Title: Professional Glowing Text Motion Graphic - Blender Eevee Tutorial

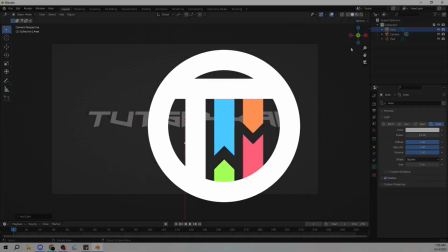[0:00]
So, you're looking for a word that rhymes with orange, and you're tired of using door hinge.
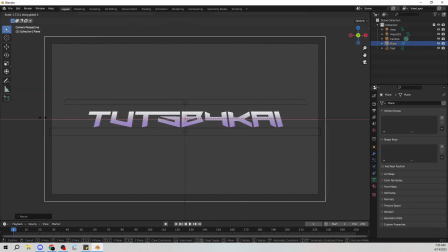[0:05]
Well, you've come to the right place. Hey guys, welcome back to TutsByKai. I'm Kai, and today we're back once again taking a look at how I made this cool little cinematic,
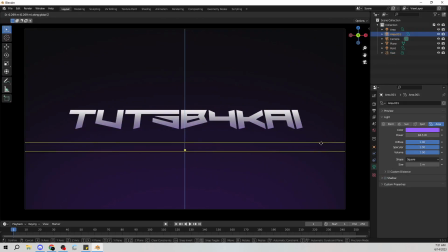[0:13]
motion graphic, not intro, starting screen. I don't know what this is. It's like a logo kind of thing in Blender.
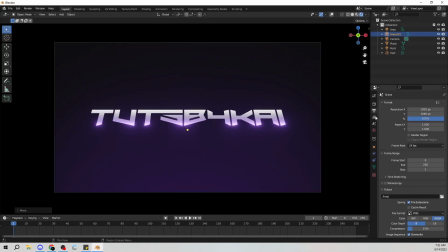[0:20]
So, I want to get started by saying first off that this is super, super easy. These kind of things are super easy to do. If you take them and break them down in a couple pieces. So first we have the background, and then we have the foreground.
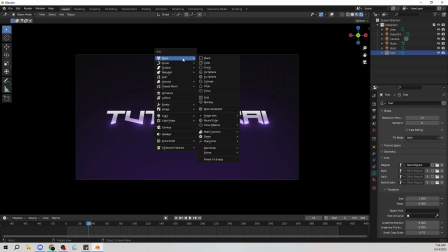[0:32]
It's literally the only two things that's in the shot. It's literally just a solid color background with like a little point light at the bottom.
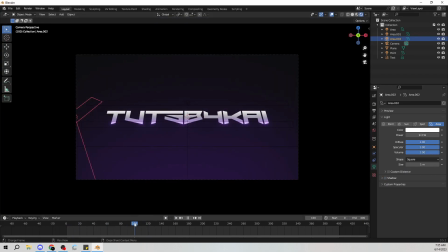[0:39]
And then this logo that I have an area lamp at the top to make it look like it's a gradient from, you know, super bright to darker.
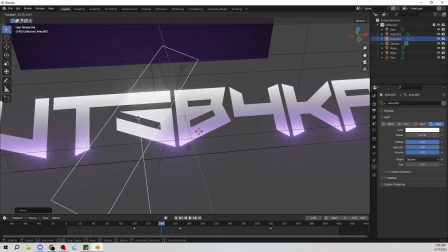[0:47]
Then I have an area lamp at the bottom as well that's kind of stretched out to make that nice little purple glow.
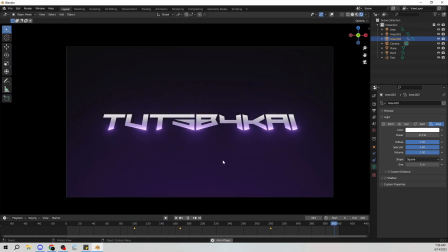[0:54]
Of course, I have bloom set to on as well, so that's that nice little, you know, shiny bloom effect, you know, with all the glowing and whatnot.
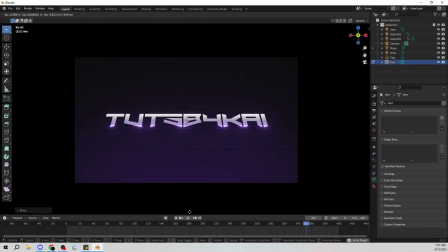[1:02]
And one of the coolest things that I love doing with these kind of intros is always making
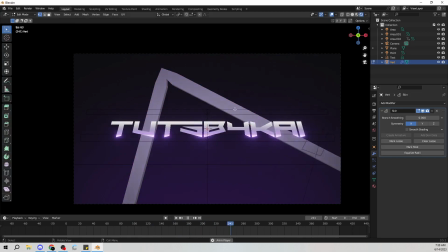[1:09]
little lights that go across the text, which is just, once again, another area lamp.
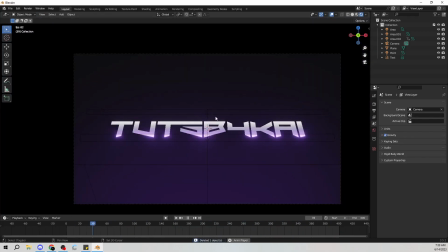[1:12]
So, and if you pull anything from this video, just think anytime you want something to look cool or to light something, just use an area lamp, okay? You can stretch them out, you can move them around, you can make them different shapes,
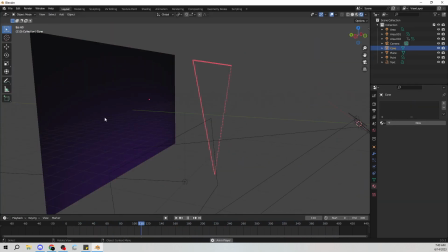[1:26]
and if you're using them with text, it's great because it's a flat surface, and you can do a lot with them.
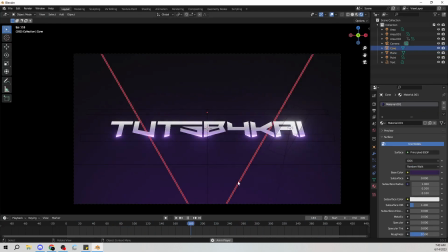[1:31]
So in the background here, I'm making a little upside down triangle,
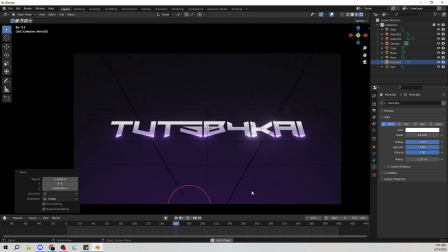[1:34]
and what I'm doing is I'm putting point lamps so close to them that it makes it look like there's a light that's traveling through, like this line or whatever it is, that's glowing.
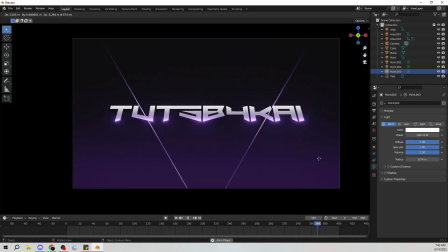[1:44]
Keep in mind, all these values that I'm using are super, super high and super bright just to get this to kind of bloom the way that I want it to kind of glow a bit.
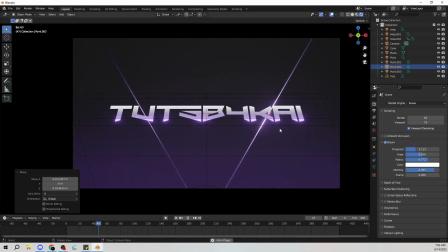[1:53]
And the best thing about this kind of scene or this kind of project or whatever is the flexibility that you have is crazy.
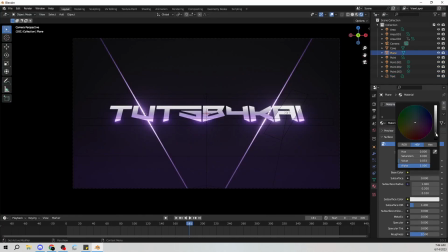[2:02]
So down to everything, even down to the color, like I said, if you want to go ahead and change something, you always just change the colors up, change all the, you know, the lighting,
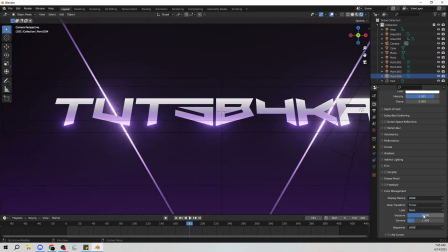[2:12]
whatever else, and it just feels really ambient and really cool and really nice. Now, all this stuff that I'm doing is animated, and it does all loop as well.
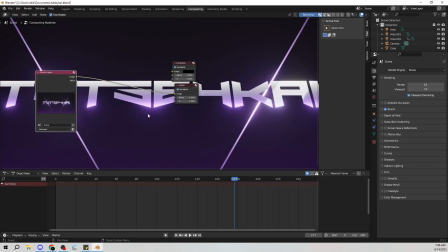[2:20]
So a big thing you're going to want to keep in mind when you're doing things like this is
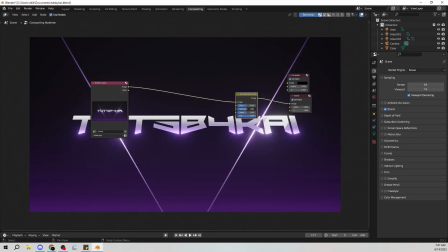[2:25]
if you want it to loop, which obviously you should, you know, because if you're trying to use this as a starting screen or an intro or whatever, you want it to loop as long as is possible, you know. So I have this on, I think, 400 frames, and what I'm doing right now, actually, is just creating a little vignette,
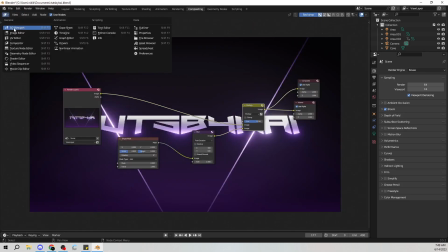[2:41]
a little LOMO by using an ellipse mask put into a blur, which is going into a math node set to multiply in the compositor super quickly.
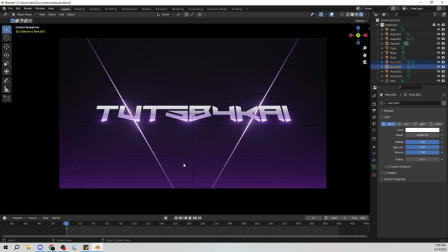[2:51]
But the thing that I want to really focus on in this specific video is all of this stuff that I'm doing.
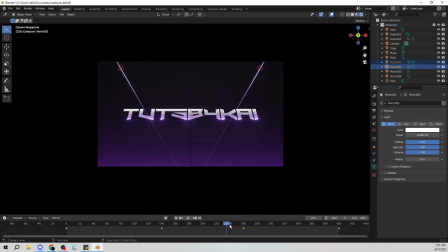[2:59]
Like I said, I think this took me maybe about an hour and a half. I don't even know how long, actually. But all the stuff that I'm doing, we're using super basic things, and I'm just fiddling with them over and over again until they look the way that I want them to.
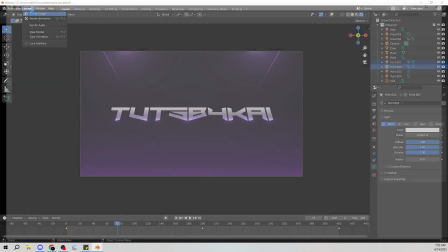[3:12]
All these animations are super, super fast, super quick, and they kind of just loop.
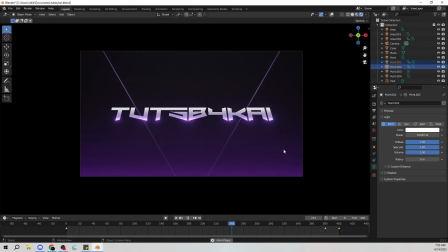[3:16]
So I have those point lamps kind of just traveling up and down the lamp there to kind of try and make it look like there's, you know, some sort of light going up and down, just giving something cool to look at in the background,
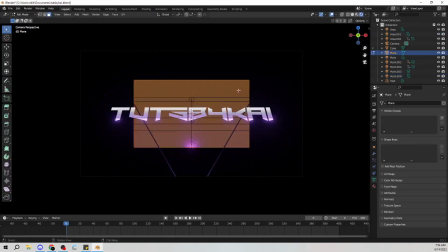[3:28]
while the little shine goes across the text intro, the text in the foreground there, sorry.
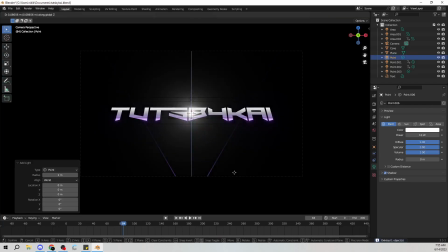[3:35]
So I think the biggest thing, like I said, just use those area lamps. That's so big.
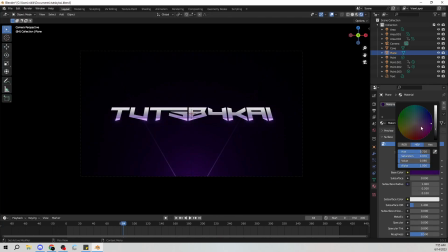[3:40]
I use area lamps all the time. And I'm telling you right now, if you stretch that bad boy out, you know, a little SX on the keyboard, scale on the X axis, you know, the kind of thing I'm talking about.
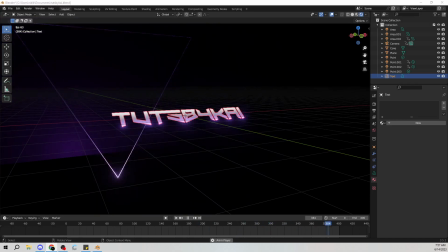[3:50]
You scale that thing out across that length of the text, turn the brightness up a little bit, the strength up, sorry.
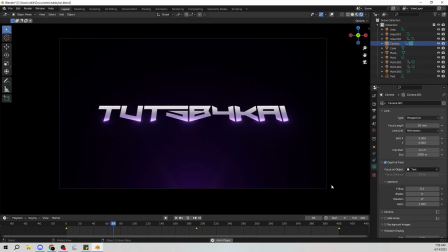[3:56]
You can get some really, really cool effects. And the last thing that I did here was I actually added a bit of depth of field, and I set the focus to the text, so the text was always in focus, and the background is what looked a little bit blurred,
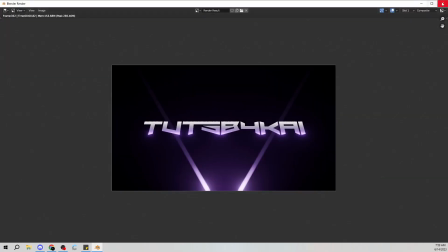[4:07]
which is really, really cool.